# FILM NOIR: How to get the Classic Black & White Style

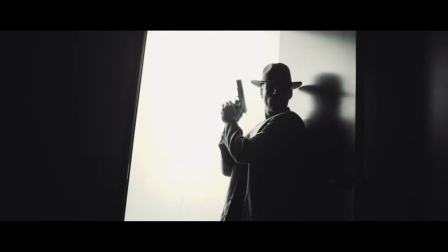[0:02]
Today we dive into Film Noir and show you how you can get a stylized look like this without a green screen. And I get naked. No. Maybe. Well think about it. techniques, go and send me your favorite Hollywood films. I'm your host, Ryan Conley. And before we get into that shot that we had in our ad, let's break down what noir is and where it came from.
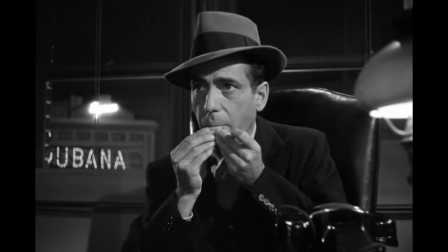[0:25]
The interesting thing about film noir is that the filmmakers creating these films when the trend began wouldn't have called them by that term. It wasn't until many years later in 1946 when those films finally made their way overseas that a French film critic coined the term film noir, which literally means black film.
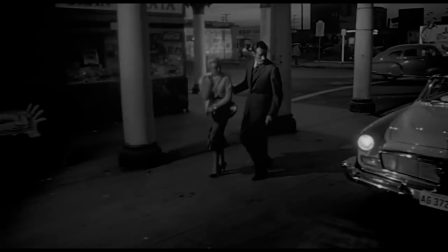[0:41]
Since all these crime dramas shared the same traits, most notable here that they are all very cynical and dark stories.
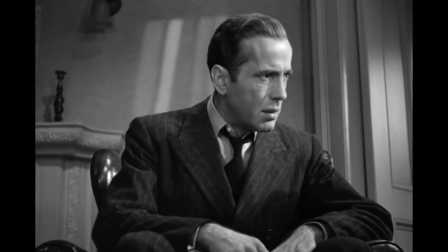[0:47]
But the style or movement really kicked off with John Huston's film The Maltese Falcon, which was released in 1941.
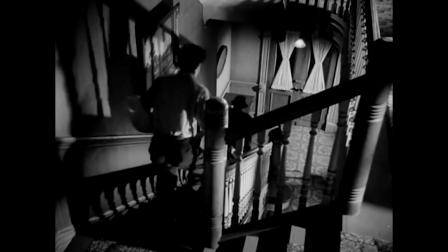[0:53]
There were others that came before this that are argued to be the first, like Strangers on the Third Floor and Fritz Lang's M from 1931,
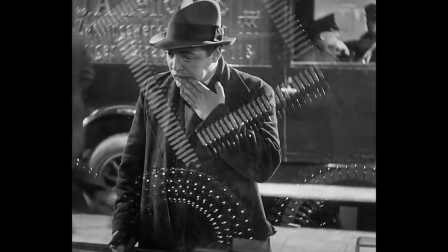[1:00]
which is an excellent film that is absolutely worth your time. I put a link for that in the notes below. But Maltese Falcon is really what popularized it. Noir films were very pessimistic, usually crime dramas filled with cynicism, very stylized lighting, framing,
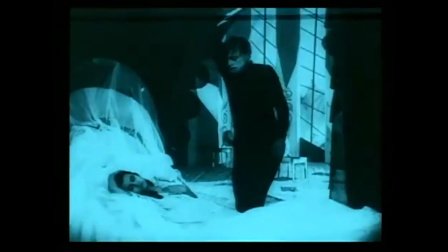[1:13]
and cutting, and clearly influenced by pulp detective novels and German expressionism like The Cabinet of Dr. Caligari from 1920. Now, although noir started in the 40s, it remained popular until the 1960s,
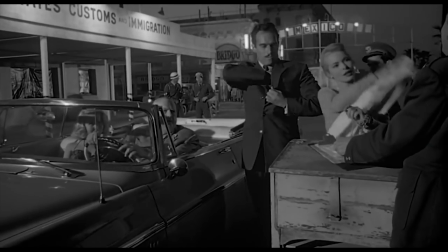[1:24]
with one of the last great noirs being Orson Welles' film Touch of Evil in 1958. And though it lost popularity, it didn't die. You see that style pop up all the time now with neo-noir, which is just modern film noir.
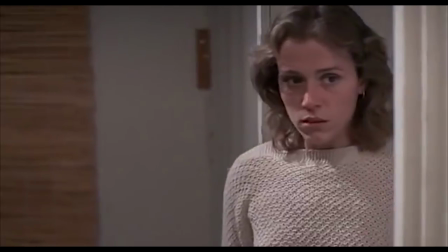[1:36]
And we've had some great examples over the years with films like Ellie Confidential, Brick, Blood Simple, Memento, Seven, and a lot more on the nose and over the top with Sin City. Of course, many see film noir as a genre, but others would argue that it isn't a genre at all, but instead a style and tone for a genre. So you wouldn't have a noir film, you would have a crime drama film in a noir style. And I'm curious about what you think about this. Do you consider noir a style or genre? We pinned a comment below, so if you want to throw your opinion into the mix, reply to that. But now that we're all caught up on what film noir is and where it came from, let's recreate a few shots that call out that style.
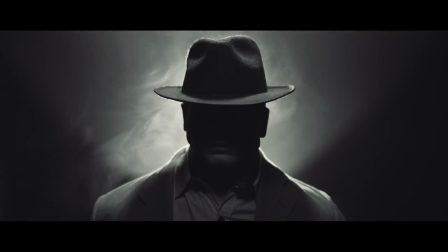[2:09]
Of course, we're going with a very classic film noir style with all of these, which means over-the-top, stylistic, low-key black-and-white images like this one.
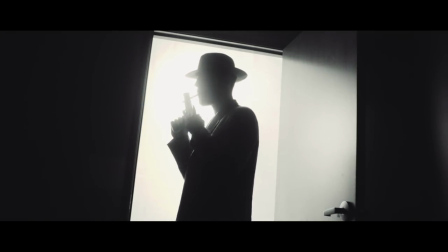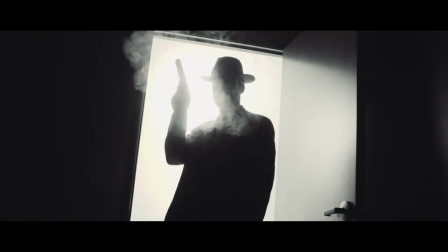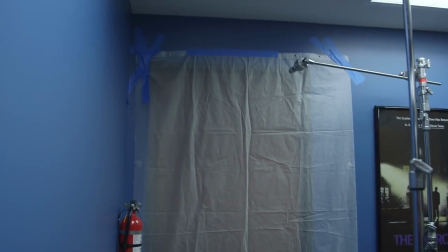[2:27]
For this, Josh and Justin hung a shower curtain outside the door and blasted a ton of light into it to completely blow it out.
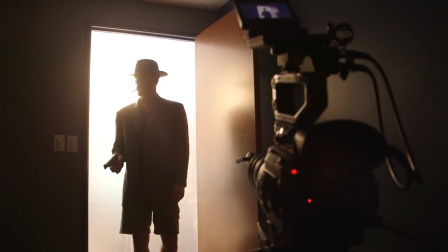[2:32]
They gave the camera a nice off-kilter dutch angle, and what finishes this shot off is really the wardrobe and props. the hat,
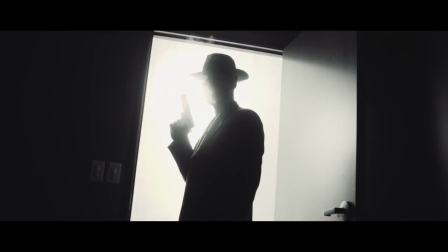[2:39]
the jacket, and the gun really take it the rest of the way. Of course, give it black and white, and our character a cigarette, and we now have an ominous film noir silhouette. And that is one of the more fun aspects of this style. It's so simplistic and so in-your-face, it really isn't hard to get some great results like this.
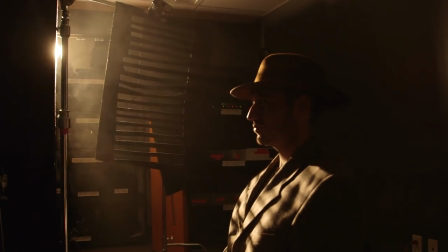[2:55]
Which is nothing more than one light shining through a cookie, which we have talked about those in the past before. It's just a solid of some kind with a pattern cut into it to give you whatever shape shadow that you need.
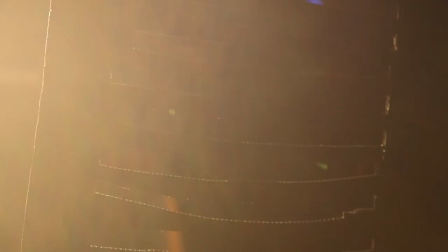[3:04]
For this, of course, we have cut strips to emulate drapes. Or we could do a shot like this or this.
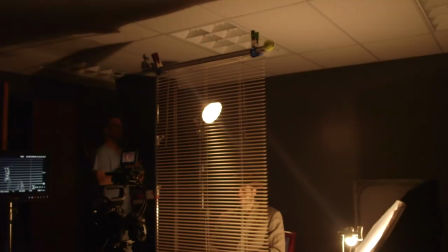[3:09]
For these shots we made a quick $20 Home Depot run and got these drapes so now we can create these window shots
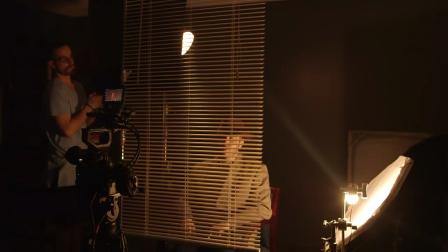[3:14]
right inside of our studio to completely control the light and dial in that very stylistic look.
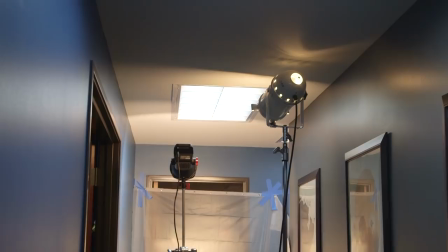[3:19]
For this one here we just mounted the drapes near the wall and blew out the other side of them just like we did with the door.
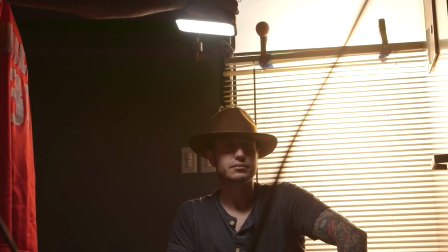[3:25]
But now we have a window where there wasn't one and if we move back you'll see that we created that window in a door frame.
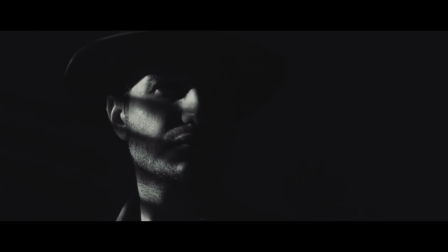[3:30]
Main components for all of these are contrasting and ominous lighting, the correct wardrobe, hard shadows, some haze, and you could also experiment with black promis filter or a stocking as we showed in an older episode.
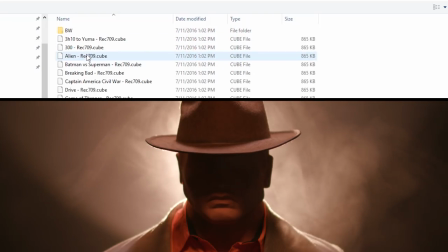[3:41]
For this, I was using our new R2 black and white LUT from our cinematic LUTs pack. You can find a link to that in the notes below, but using the right black and white setting takes your image from this to this. Now let's pay some bills and then get a look at how we get this shot without green screen.
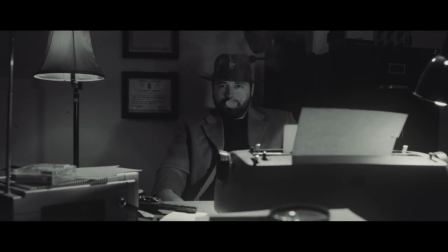[3:59] She was a dime.
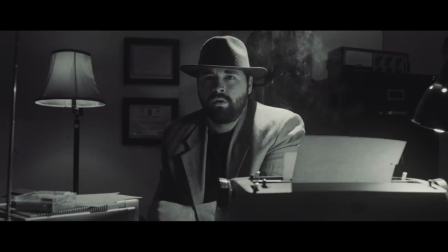[4:02] A dying piece of a dame With legs that flowed like a river wild She walked in and uttered two unforgettable words From that gorgeous face
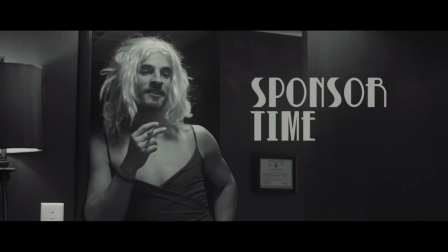[4:12] Sponsor time
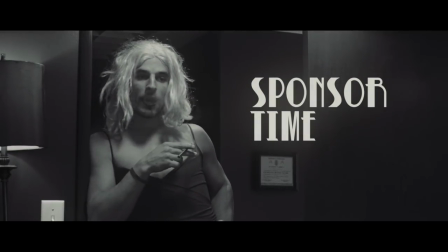If you're a budding filmmaker, entrepreneur Innovator, Domain.com is the place to go when the next idea hits you When you get a domain name from Domain.com You're taking the first steps in creating an identity and vision for your brand or idea the world's top two premier and most recognized domain name
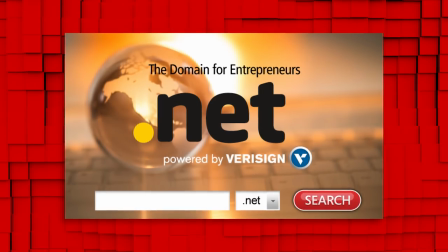[4:33]
extensions dot com and dot net which means those are the ones that are going to help you build your brand and expand your presence online the best
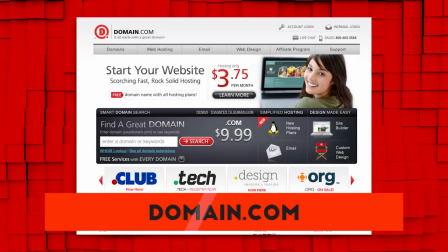[4:39]
of course domain.com is reliable affordable and easy to use and to show you some love they're giving you 25 off their already affordable prices when you get domain names web hosting and email just use your coupon code film right at domain.com's checkout and when you think domain names think domain.com logo
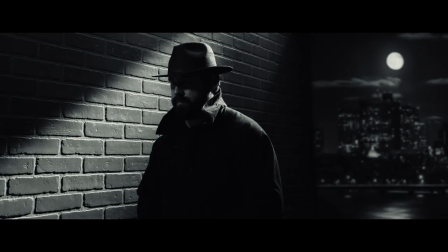[4:54]
hi you're back missed you so we have this shot which originally looked like this and if we move back even further looked like this we
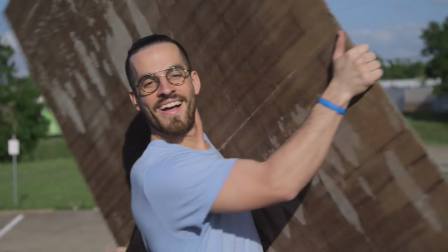[5:03]
got this effect by buying some brick-based wood panels from Home Depot which we got for about 25 bucks a piece and we just needed two of
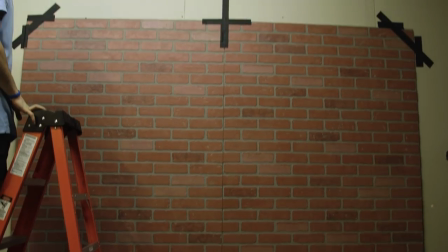[5:09]
them we secured those to the wall temporarily with gaff tape because gaff tape then we blacked out the background and lit our scene which was just
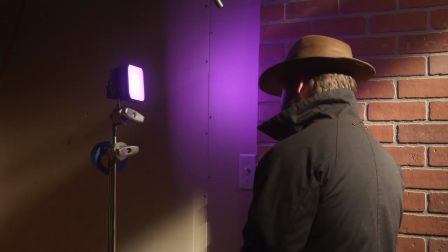[5:15]
a hard light behind Josh to create that shaft stop then we had one of our Luxie lights to fill Josh's face when needed so
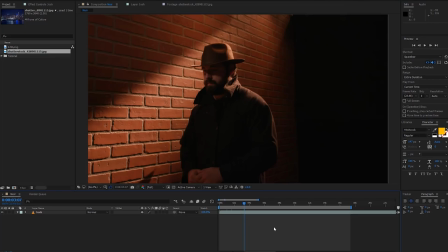[5:21]
now we take our footage into After Effects or your editor compositor of choice you could definitely do this right inside of Premiere, but we're going to do an After Effects for this one. First thing I'm going to do is add my box screen.
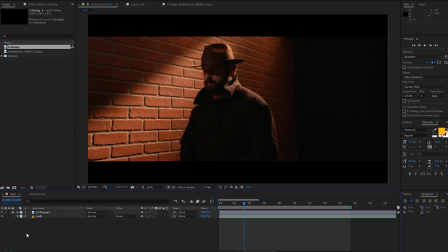[5:32]
You can do this by adjusting your comp size if you want, but I'm just adding bars since this is going into a 1920x1080 project in the end. And I'm doing this up front so I can see what my final frame is going to be, so I'm only working on that area.
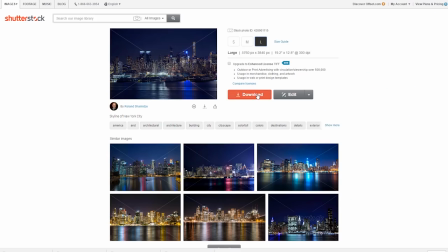[5:44]
Next, I'll mask out my blacked out background, then hunt down a city image that I think works like this one right here, and bring that in below my footage.
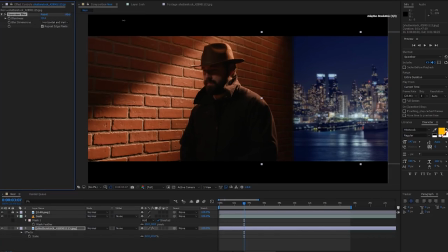[5:52]
Now I'll feather my mask on my main footage and then add a blur to my city image. Then I'll add an adjustment layer above everything which is where we're going to add all our color correction.
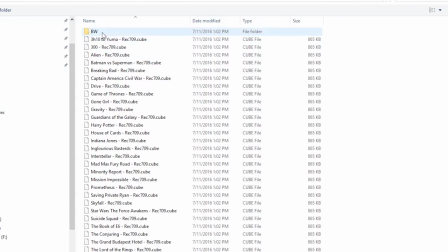[6:00]
For this again I'm using our Noir 2 LUT from our cinematic LUT pack which I was able to monitor my
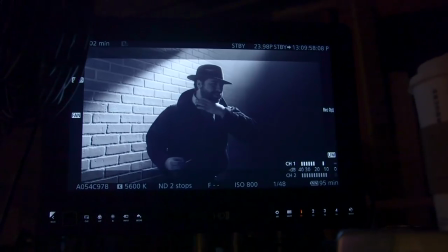[6:05]
shots with this LUT applied while we were in production because I was using my 17 inch small HD monitor.
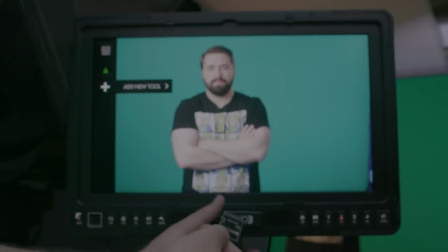[6:10]
As with all of their monitors you could throw a LUT on an SD card and load it right into that monitor.
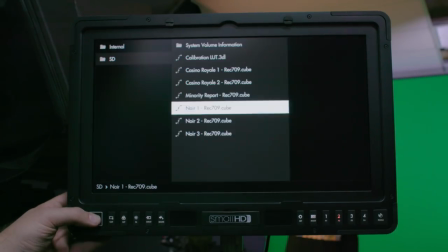[6:15]
I just said monitor like 20 times. This helps a ton with exposure and contrast for your scene when doing something this stylistic.
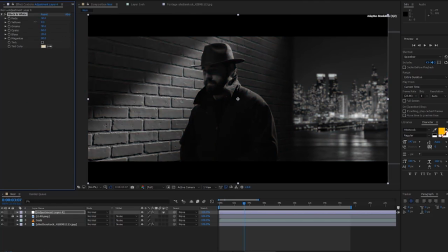[6:21]
But you can get something similar without spending any extra money just by adding a black and white filter, then adjusting the different hues to get the black and white that you want, and adding grain. Most software has the ability to add grain or noise built into it, so just throw that on.
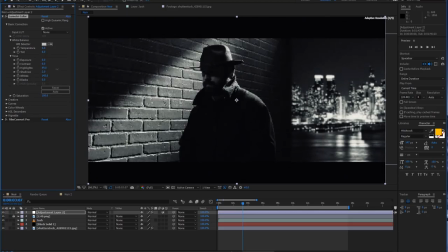[6:34]
After that, I'll add another instance of Lumetree or Levels or Curves plugin to push the contrast a little bit more, and now it's looking good, but the city is standing out a bit too much,
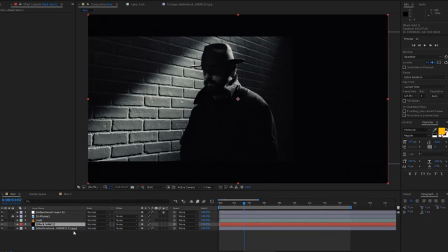[6:43]
so I'll add a black solid above it and below our main footage, and then and drop the opacity down to about 40%.
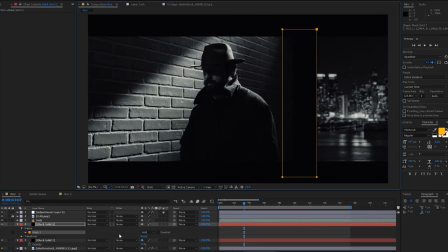[6:48]
Then I'll add another black solid and mask to come off the bricks just a touch, then feather like crazy, and drop the opacity to about 20%. This will add a nice feathering into the background. And that's it, our highly stylized film noir shot. Again, a huge aspect in getting a shot like this to work correctly is the angle of light and the wardrobe our talent is wearing.
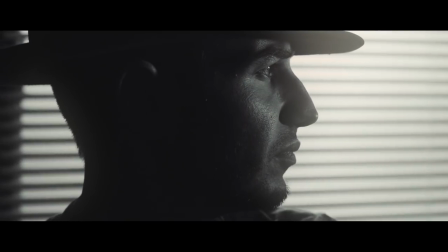[7:05]
Selling any image is about every ingredient, slack on any of them, and the whole thing crashes. But that's it for today. Check out the notes below for all sorts of new info. We have links to gear that we use to make Film Riot, a link to our mailing list, and social links for the whole Film Riot team. And I'll see you next week when I land a plane in the Hudson. Oh, s***!
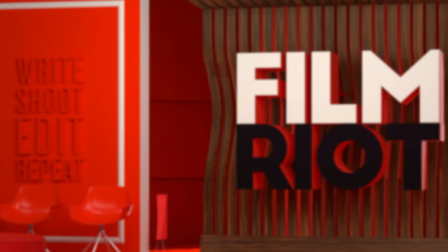[7:23]
Oh, God! Who put that there?